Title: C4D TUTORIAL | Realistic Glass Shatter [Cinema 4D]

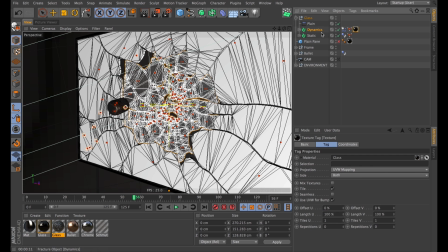501s
In the extrude object that we used earlier, there are selection tags built in, which is really useful.
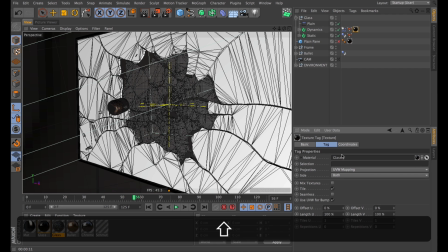507s
So if I apply the material here and enter the selection, say C1, that will apply that material to cap 1 of the extrude object. So I'll make a copy and enter C2 to that, and that applies those materials to the different caps.
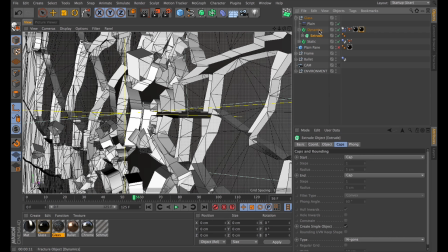521s
In our case, that's the front and back of the glass. Now it does have selection tags for the roundings as well, called R1 and R2. But it doesn't have them for the sides, but that's not a problem.
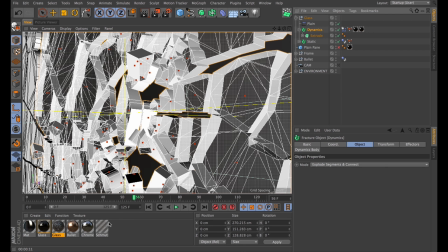533s
We'll just apply our freshly made bumpy glass material below those two other materials on the object.
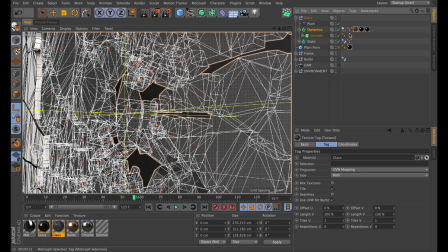539s
Drag that to the left of those. So now that's only visible on the sides. So I'll copy all those materials, add it to the static bits as well.
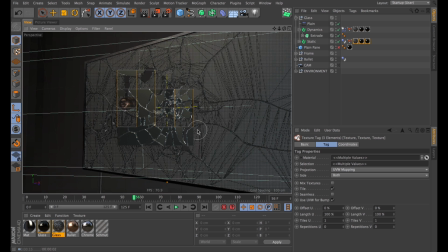548s
And if I then make a quick render, we can see it looks a bit more like glass because it has those rough sides.
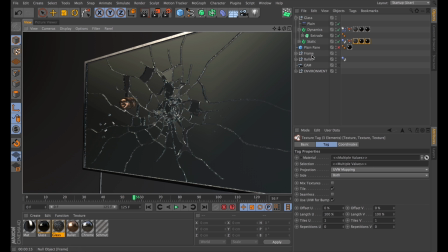556s
And personally, I think it just looks so much better like this, because I don't think any shattered glass has ever had perfectly smooth surface.
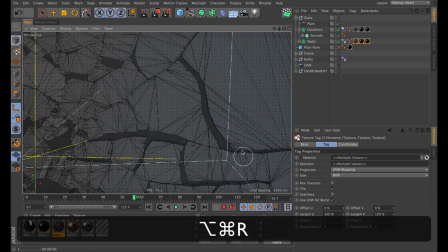564s
And let's move in a bit closer and make a second test render. We can just see a bit better what it looks like.
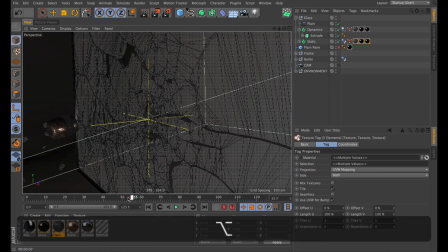572s
But now I think we could add some extra effort into the way the glass shatters. I'd like to mold the explosion a bit more so it's more, well, explosive. Right now it just kind of falls down.
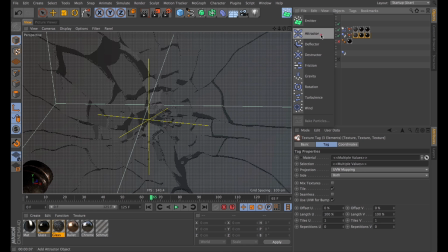584s
So to do that, I'll simply use one of the built-in particle effectors. I'll use the attractor object and use that with a spherical fall-off.
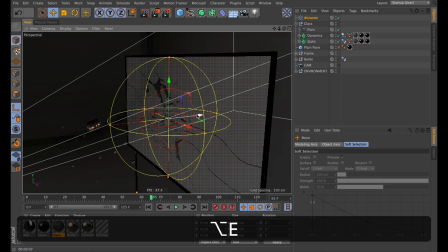592s
And I'll shuffle that to slightly behind the glass
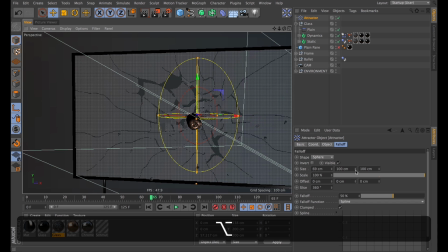596s
and shape the fall-offs just so it affects it mostly in the middle, but still covers the entire shattering area.
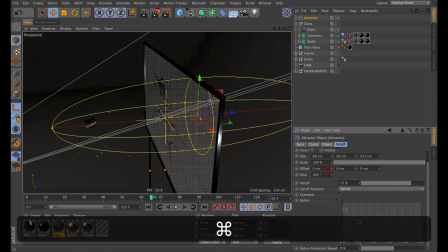604s
I'll also turn up the falloff to make sure the center is affected the most and create a rather sharp curve here in the spline. Then set the strength to something negative insane.
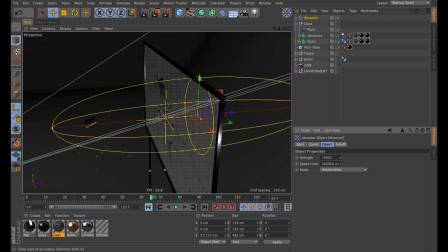615s
I'm going to go with 6,000. And if we play that through, it now looks a bit something like this.
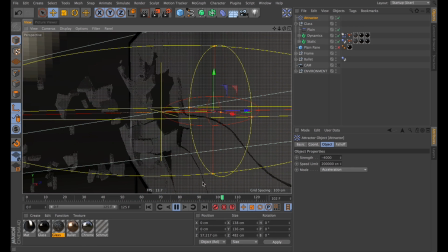625s
All the bits of glass in the center really shoot out. Kinda what I imagine it would look like.
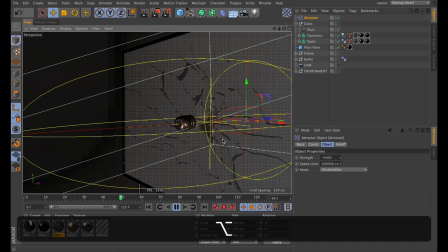633s
Let's just look through one more time. Maybe you'll agree with me when I say that it still looks kind of plain.
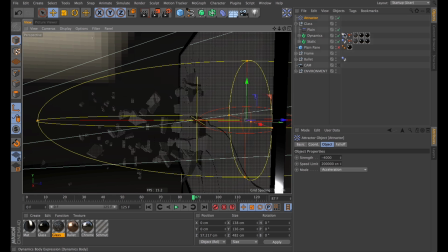640s
It looks a bit symmetrical. So I want these glass bits all to kind of tumble around a bit. So in the dynamics, I'm going to turn on custom initial velocity and set the rotation to a reasonably random value. So now when we play that through, those bits of glass should all kind of tumble around.
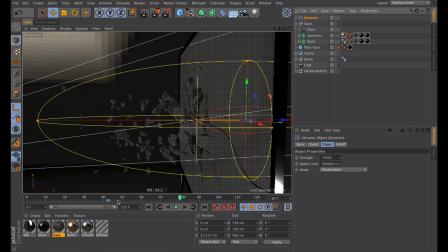661s
That's better. But the attractor is now on for way too long. I really just wanted to give an initial blast when the bullet first hits, so I'm going to set that value and go in and set a keyframe for that, and then have it fade out over just a few frames,
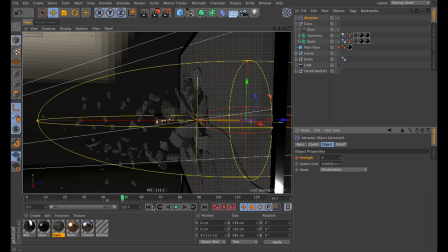676s
down to zero. So now the bullet hits, and boom. Well, it kind of boom. I actually want that still a bit stronger, so I'll go back into the attractor and set the first keyframe to be minus 10,000.
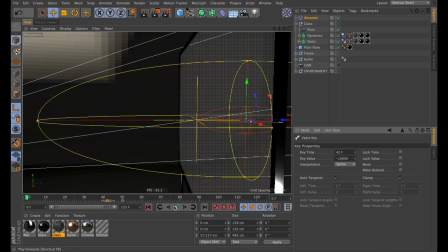695s
So now as I play that back, that's a bit more of a boom.
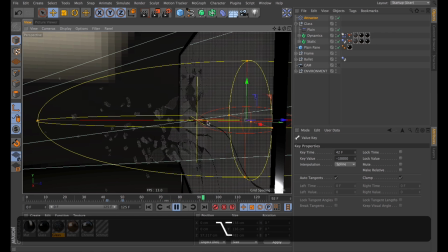700s
And I think I'll be able to sleep tonight knowing it looks like that. And now I can get on with doing some particles for this.
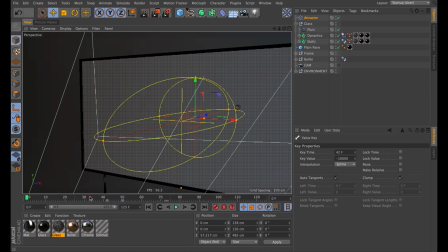708s
You can't have glass shattering without particles flying fucking everywhere.
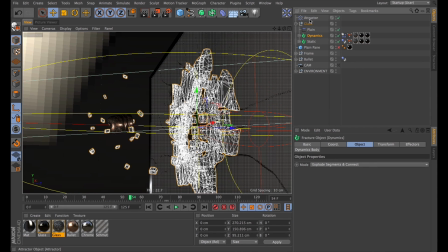712s
So I shall pause this at a good time and then select the dynamic fracture object and turn that current state to object. So now I have these bits frozen in time that I can then go through and select one by one.
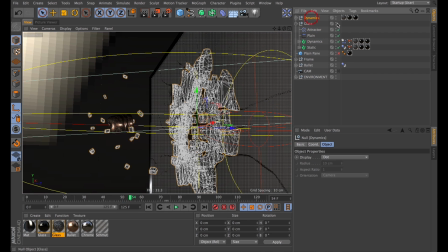728s
Let me just hide a few of these things first. They're a bit in the way. There we go.
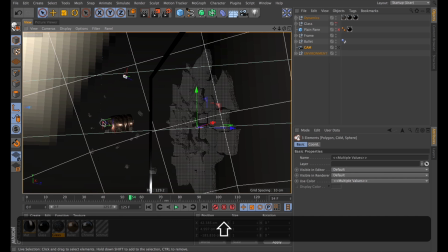732s
Now I can go through and select some of these bits, which I will then use as particles.
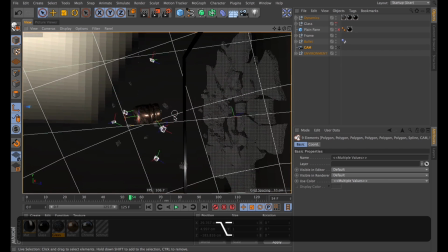740s
First of all, I have to go through and deselect all the crap I accidentally selected.
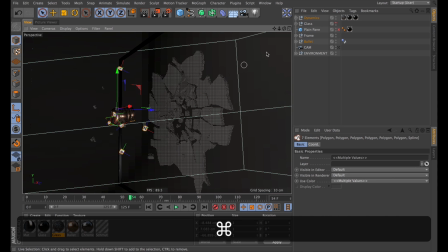745s
Like my HDRI and the bullet spline. Alright.
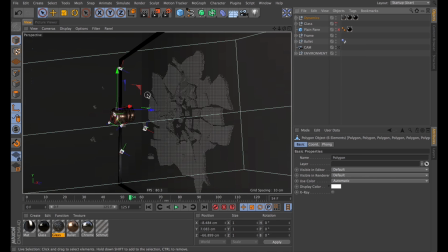752s
Then I'm going to hit Alt-G to just group those selected bits.
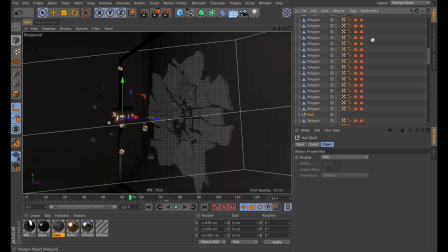755s
And if I unfold this, I just need to scroll down until I find the newly created null, then cut that out.
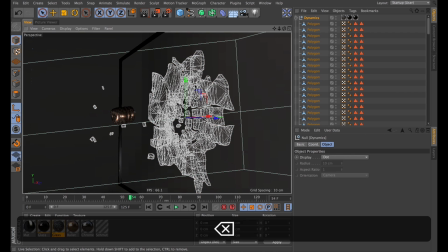761s
I can delete all of these bits and then paste it back in. And then we got all these bits we selected.
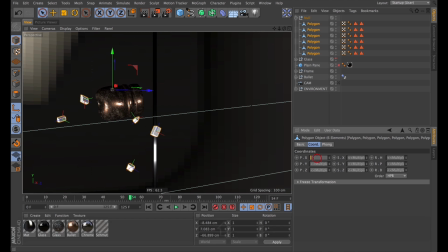768s
And I'm going to just zero out the position of those and also the rotation. Then I can go ahead and create the emitter that we're going to use for the particles.
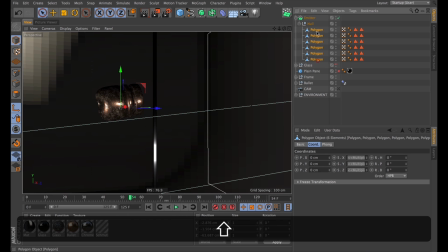781s
So I'll drag the particles into that and out of the null object, get rid of the null.
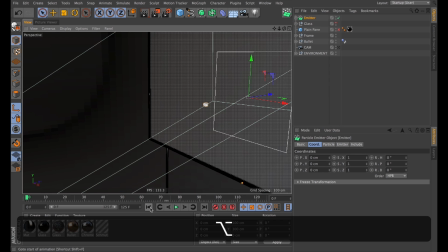787s
So when I play that through, we will see that the particles are actually all flying the wrong way.
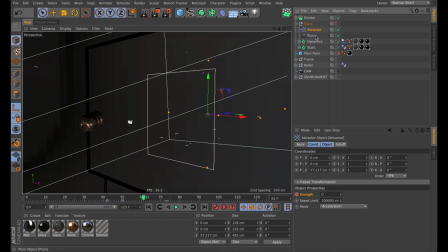793s
Also, they're being affected by the attractor object we made earlier, so I'm going to go into the forces tab of the emitter and make sure it's only affected by included forces, such as maybe a gravity force that I'll create right now and drag into the included list.
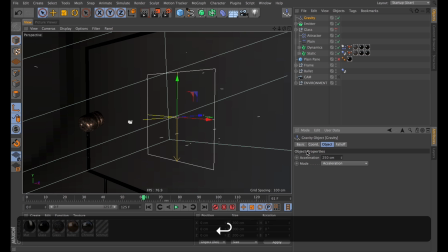808s
So now we have gravity. And we also have far too much of it.
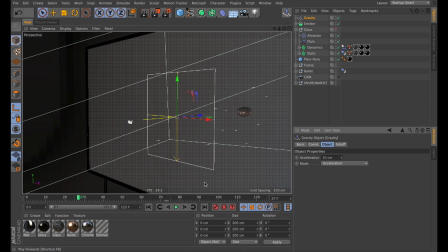813s
So I'll turn that down to 10, and also make sure the dynamic glass isn't affected by the gravity. So I'll drag that into the excluded list. Those particles have probably been going the wrong way for about enough time now, so let's spin that emitter around.
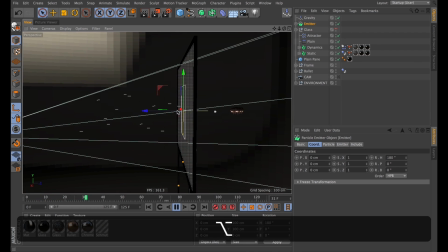829s
So now that they're going that way, we can also make sure that the particles are only emitting while the bullet is a-hitting.
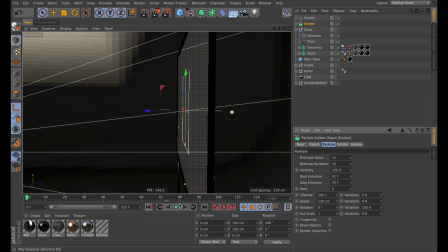836s
Right about frame 41 to 43. Now it's just going to shoot a quick burst of, well, a single particle.
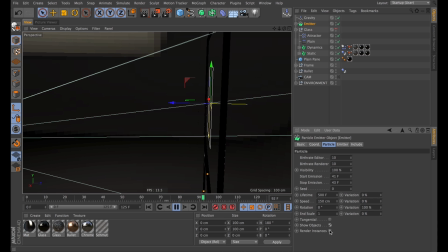844s
Let's turn on Show Objects, and now it'll shoot a quick burst of just one bit of glass, I reckon.
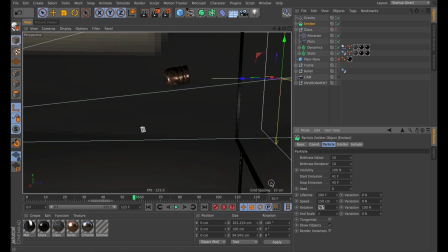850s
And let's make that one spin around. So we have ourselves a sweet bit of glass, but I'd like a few more sweet bits of glass.
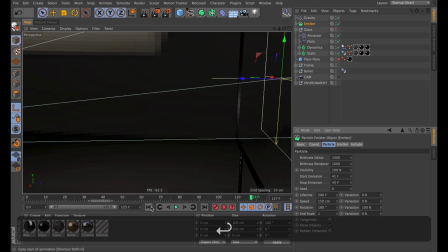858s
I'll turn up the birth rate somewhere around the thousands, so that when the bullet strikes, we will have loads of particles flying out.
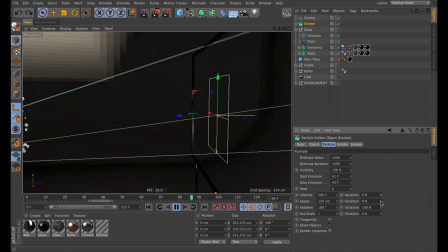867s
But we do need more variation, so I'll turn up the randomness of the speed,
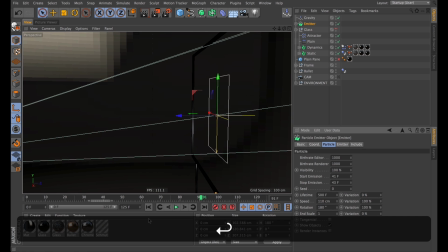872s
but also turn the speed a bit down, because right now they're moving quicker than the bullet, which doesn't seem reasonable to me.
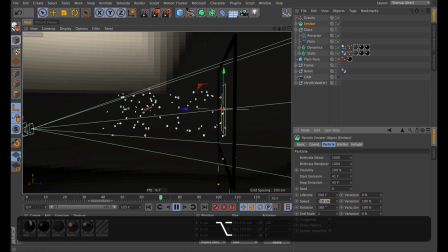880s
It's not too bad, but I'll just turn that down to 100. Give it a playthrough, and it doesn't look too bad.
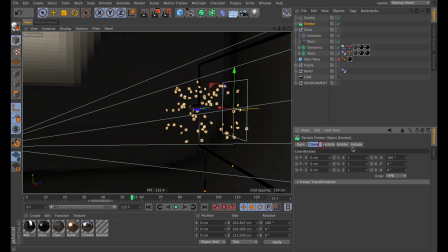894s
These particles I actually just want in the center of the impact. I'm going to go into the emitter and turn the overall size down of that.
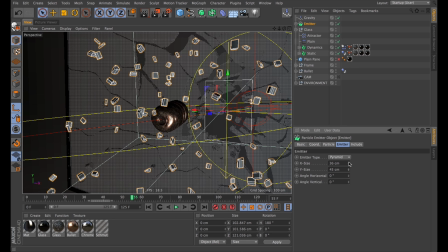904s
just so they're coming from the center. And as well as that, the particles themselves are too big, so I'm going to turn those down in scale as well.
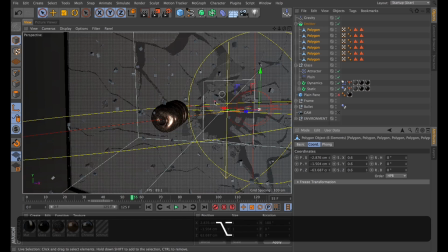915s
0.6 is probably good. And as we can see when we're this close, the particles look a bit rounded because of the Phong tags.
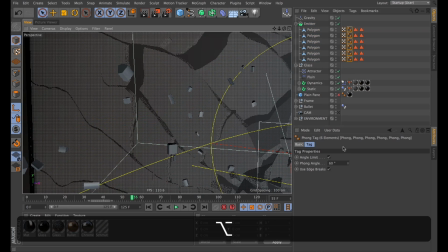921s
I'm just going to go through and delete those. I'm also going to select the Phong tags of the extrude objects and turn that down just to make sure our glass is all sharp and crisp.
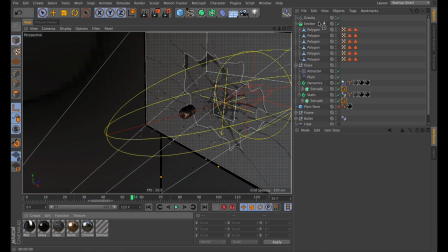932s
So now I believe it's time to add the rough glass material to our particles.
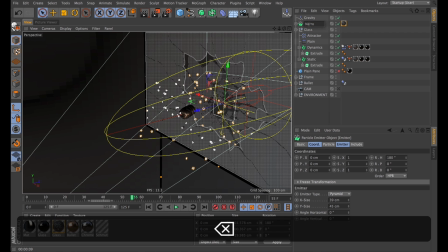937s
And to prevent pandemonium, I'm going to rename it to narrow, because these are going to be the narrow particles. I'm going to make a copy of that, which I will call wide. And that emitter, I'm going to scale up so it shoots particles over a wider area.
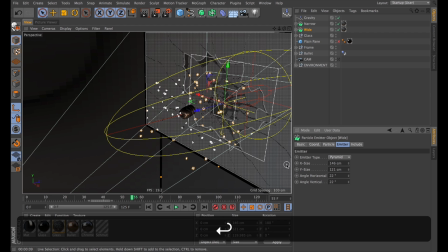953s
I would also like those particles to spread out a bit more. If we give that a playthrough, what do we have?
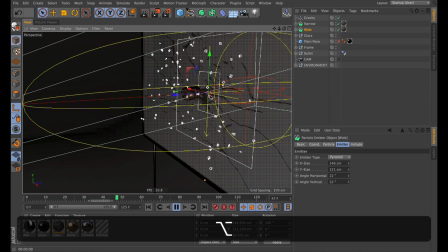961s
This is what we have.
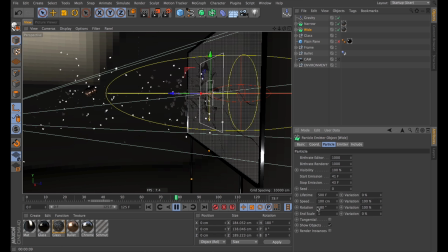964s
The wider particles should probably move a bit slower because they're not exposed to as much kinetic energy as the narrow ones.
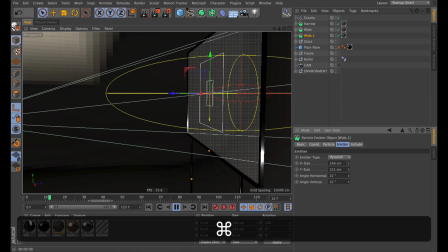972s
While I have it selected, I'll make a copy of it. Rotate it around just for variation. Scale it down. As well as have the particles spread out a bit more.
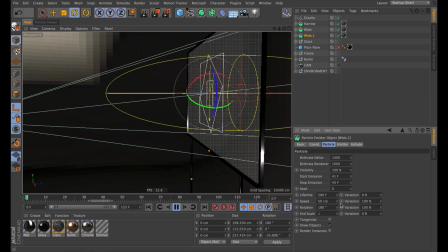986s
Once I've done that, I'm going to also slow those particles down. I want those to move even slower. And I want the particles themselves to be a lot smaller. 0.2 even.